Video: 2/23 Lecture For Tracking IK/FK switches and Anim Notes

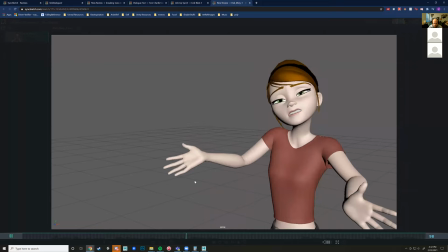[8:21]
But yeah, let's just keep playing.
I know I suffer from ugly syndrome, just like many of you.
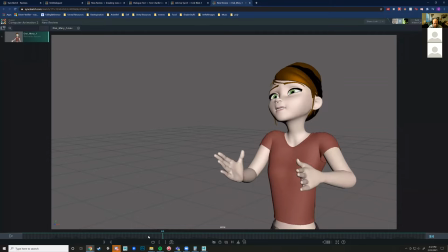[8:27]
Some of the rotations on the hand, ugly syndrome. Right here.
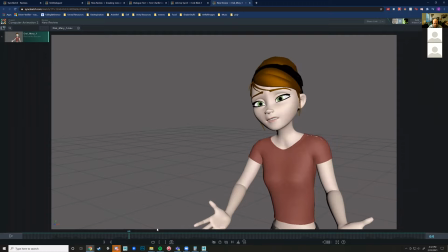[8:32]
So see how gestures out. And I'm talking about this hand down here, and then it kind of rotates back in. So first of all, that this pose is pretty unnatural. To like,
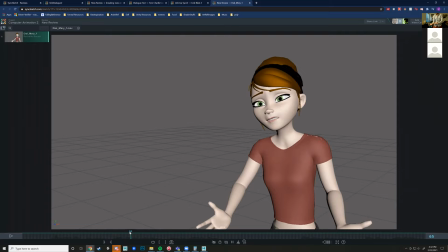[8:48]
if you take your own hand and you try, like if you just try to move that this way, you don't have much range of motion there to get it to the side. So this is an unnatural pose. So I would say favorite in terms of like keeping this wrist
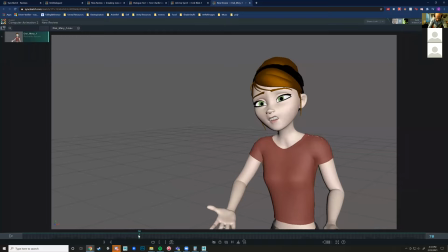[9:07]
a little bit straighter into that, and like more akin to this. So make that, instead of it rotating out, have it more like this. Like, see how this is kind of a straighter line, because it like I said, we don't have much range of motion that way.
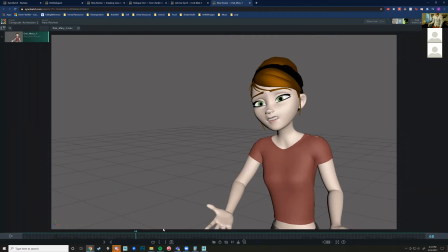[9:26]
We have much more that way, much more. And much more this way and that way. That's like our weakest point of rotation on that wrist. So watch out for that. But I do like this silhouette more, is the thing, right?
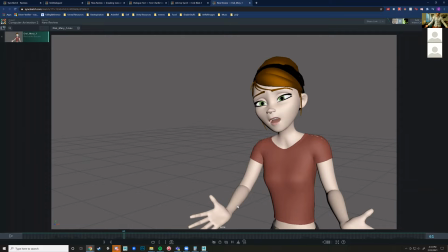[9:40]
So I do like this sort of outspread, kind of appealing to the audience.
I suffer with ugly syndrome, like being very open.
So maybe in order to get this sort of silhouette, you just keep this wrist straight down,
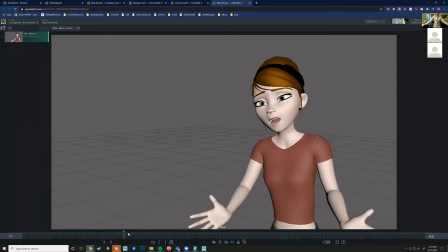[9:56]
but keep the arm out a little bit more. ugly syndrome. Maybe even get a little bit of overlap on those wrists.
Ugly syndrome. I suffer with it, you know.
So we get something nice and graceful into that.
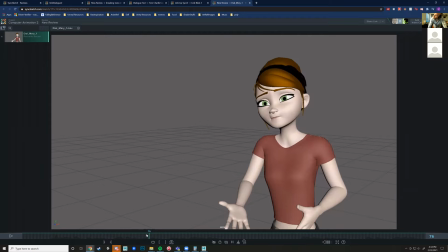[10:11]
We're always looking for graceful arcs and naturalistic movement. It's also good to think about, like, when we're doing like this sort of pantomime thing, think about how stage actors sort of act.
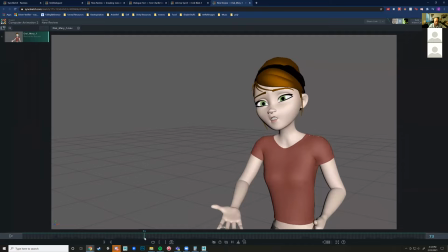[10:26]
Like they do everything kind of extra, a little bit extra. And that's kind of that Disney quality, that they're doing things extra, you know, because it helps to make things read, you know, because the viewer's only going to see this scene once, if this was in a movie,
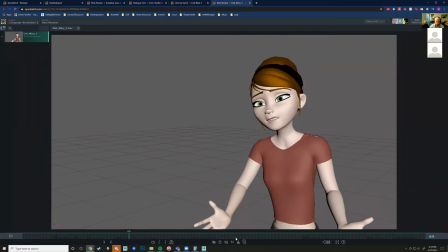[10:42]
and it's got to read on that first one, you know. So don't be afraid to go a little bit extreme there.
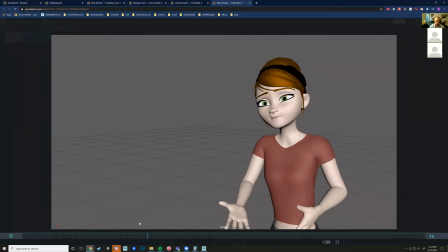[10:49]
Let's see what else we got.
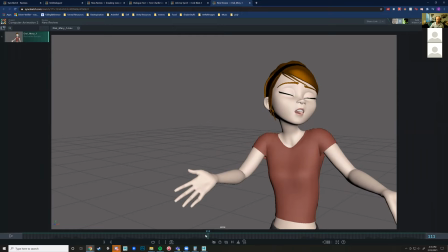I like this, just like many of you.
Let's see,
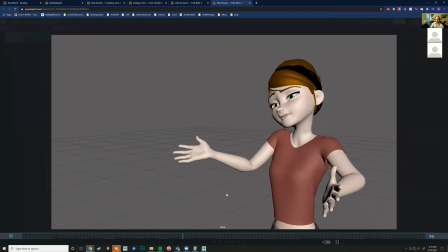[11:13] from ugly syndrome, just like many of you.
Again, I would get a little bit of overlap on here. Notice how this front hand is already like, it's just like many of you.
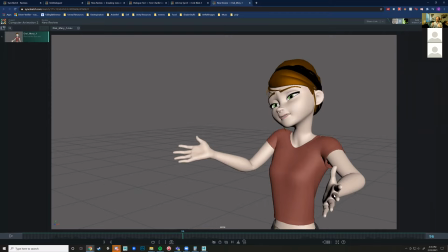[11:32]
Like, see how rigid my wrists are here. So we want to be like kind of more methodical, purposeful with our wrists here, just like many of you. Like, get something there. Don't do it too much. You're gonna look like a conductor, but like, get a little bit in there.
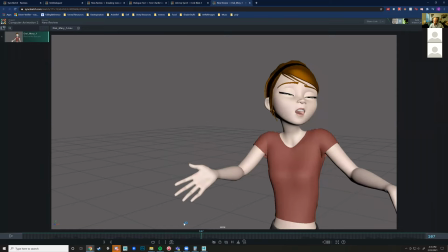[11:51]
It will add to the naturalism of the scene.
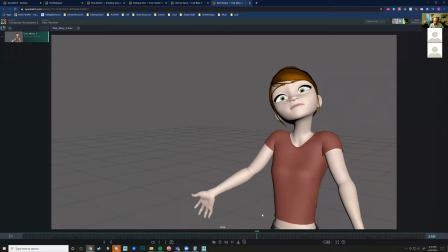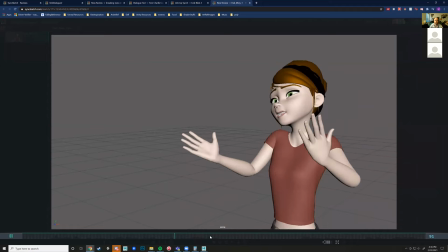[12:03]
Also on this, so at this part, when this head goes back, ugly syndrome, just like many of you. So I like the just like many of you. So having that nearer the dialogue there.
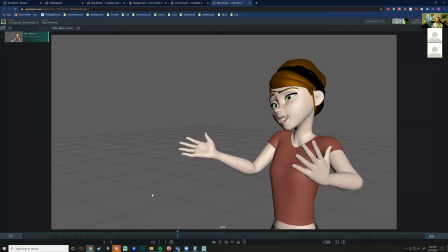[12:21]
The eyes, however, just go up and down.
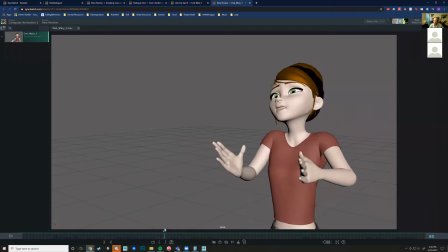[12:26]
So it really kind of breaks the illusion that this character is truly alive, you know, in this part right here. See this?
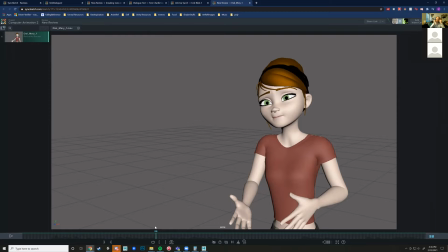[12:34]
See how the eyes just kind of blankly stare out and just follow one-to-one with the head. So if you break that up either by hiding it with a blink, so just like many of you, like see how I blink on the way up and the way down,
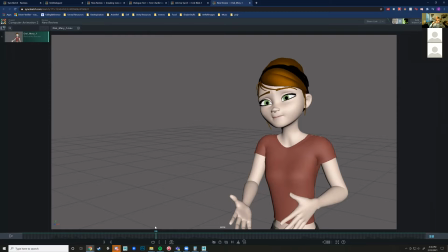[12:52]
or what you can also do is track the audience for a little bit on the way up and then over like two frames, just slide that control up. Basically, the way that the human eye works, and I said this last time, is that like when we're looking at things, we're always tracking.
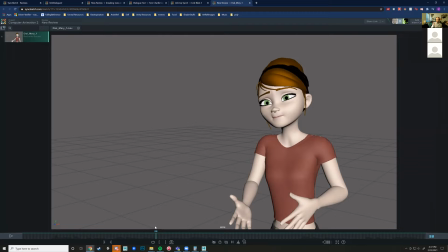[13:11]
It's really hard for us to process images that are constantly moving like this. We're good at tracking onto things, and that includes things that are moving, right? So if like a predator is like coming after us, we're good at tracking that. But the same goes for these acting scenes.
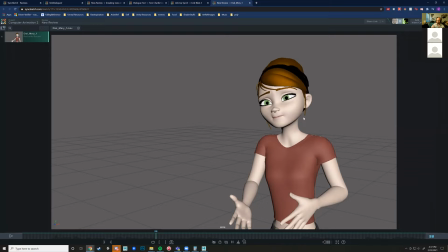[13:30]
Like when I'm talking to you guys, like my eyes are constantly focusing on different points in the room. And so our animation should be the exact same way. Like, we should constantly be like snapping to focal points.
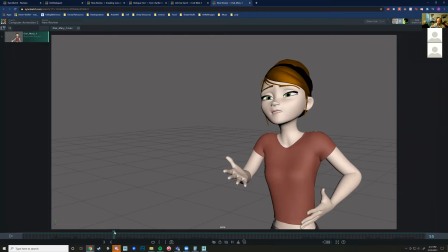[13:48]
But don't go like too far out of your range, because then it will look like they're frantic, you know? Because like, if you're frantic, you're constantly like looking over here. So that's good for like a frantic scene, but like for something like this, if I was in the mind of this character, they're addressing a community.
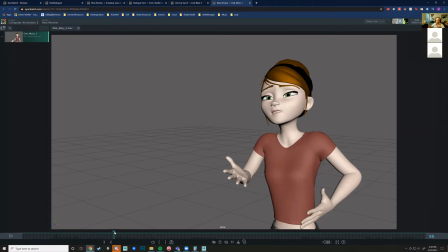[14:08]
So I would have them kind of just focusing on like fake heads off the screen, right? They would just be focusing on these people, maybe even stare at the floor a little bit because they're kind of not engaging with the audience because they call them straight up ugly in the scene.
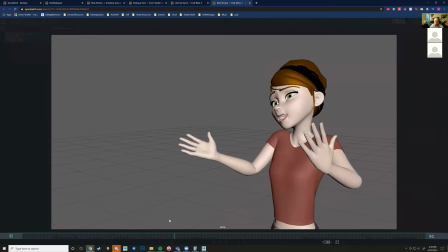[14:25]
So yeah, keep that in mind as well.
From ugly syndrome, just like many of you.
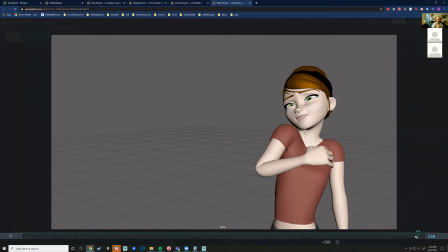[14:33] None of you suffer from it. Just me. I'm the only one.
Yeah, I like this end pose too. Very arm across the character. It's very sheltered. You might even think about having this other hand a little bit raised too in the scene
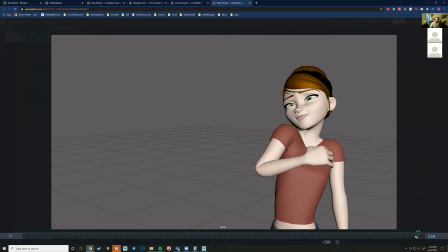[14:52]
for even more like protection, you know, like because it. They bring this across because they're like, ooh, kind of messed up. this maybe engaging that hand rather than having it just off screen, that might be interesting.
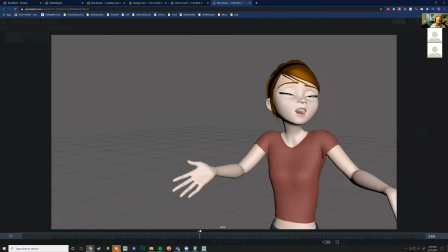[15:07]
But yeah, I love that pose. That really communicates that she's like, oh, I messed up. Definitely shouldn't have said that.
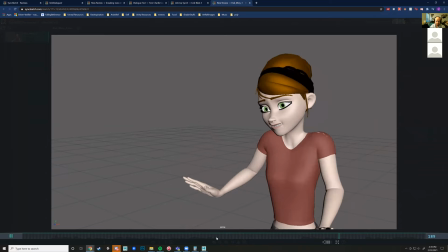[15:19] None of you suffer from it.
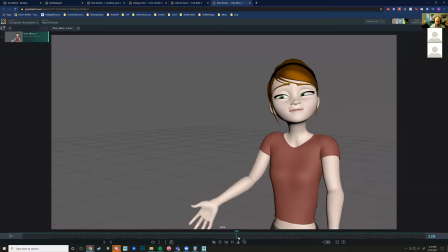[15:21]
I would, so for this part, that the hands are kind of out here,
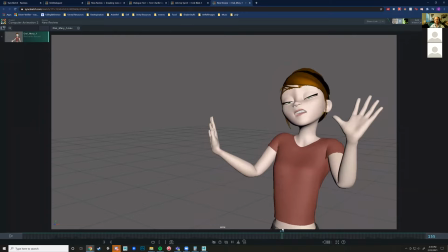[15:31]
and then the realization hits the eyes, and then the hands raise up. I would kind of sync those up a little bit more. So instead of it being like, ooh,
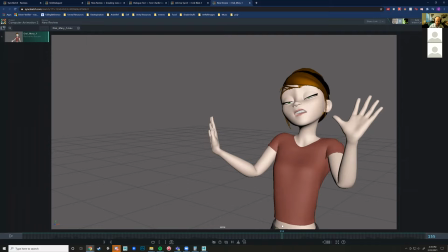[15:43]
like it, I would just have it be one, just to really punch on that note of being like, this is when I realized I said something awkward,
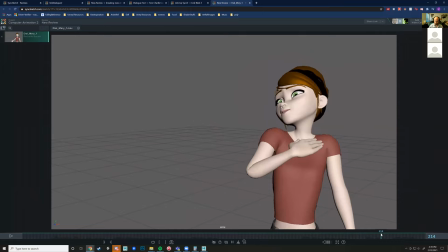[15:51]
you know, and we got to move on from there, you know.
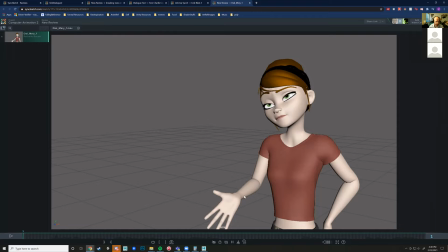[15:59]
That's pretty much it. Yeah, this is coming along really nicely. This is really nice. And I really hope I can help you fix that that one issue with the controls, because
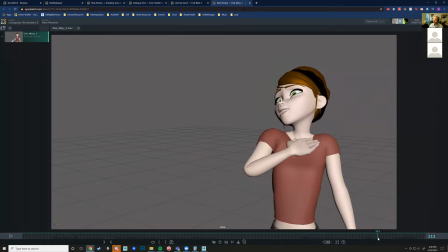[16:09]
I don't want to see you ditch this scene. That's not an option. This is good stuff. I want to see where this goes. But yeah, awesome work. Anyone else have any notes for Ray?
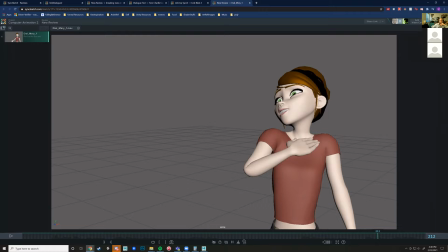[16:22]
Feel free to drag the timeline to whatever you're gonna talk about. No, just exactly what you said. Nice. All right.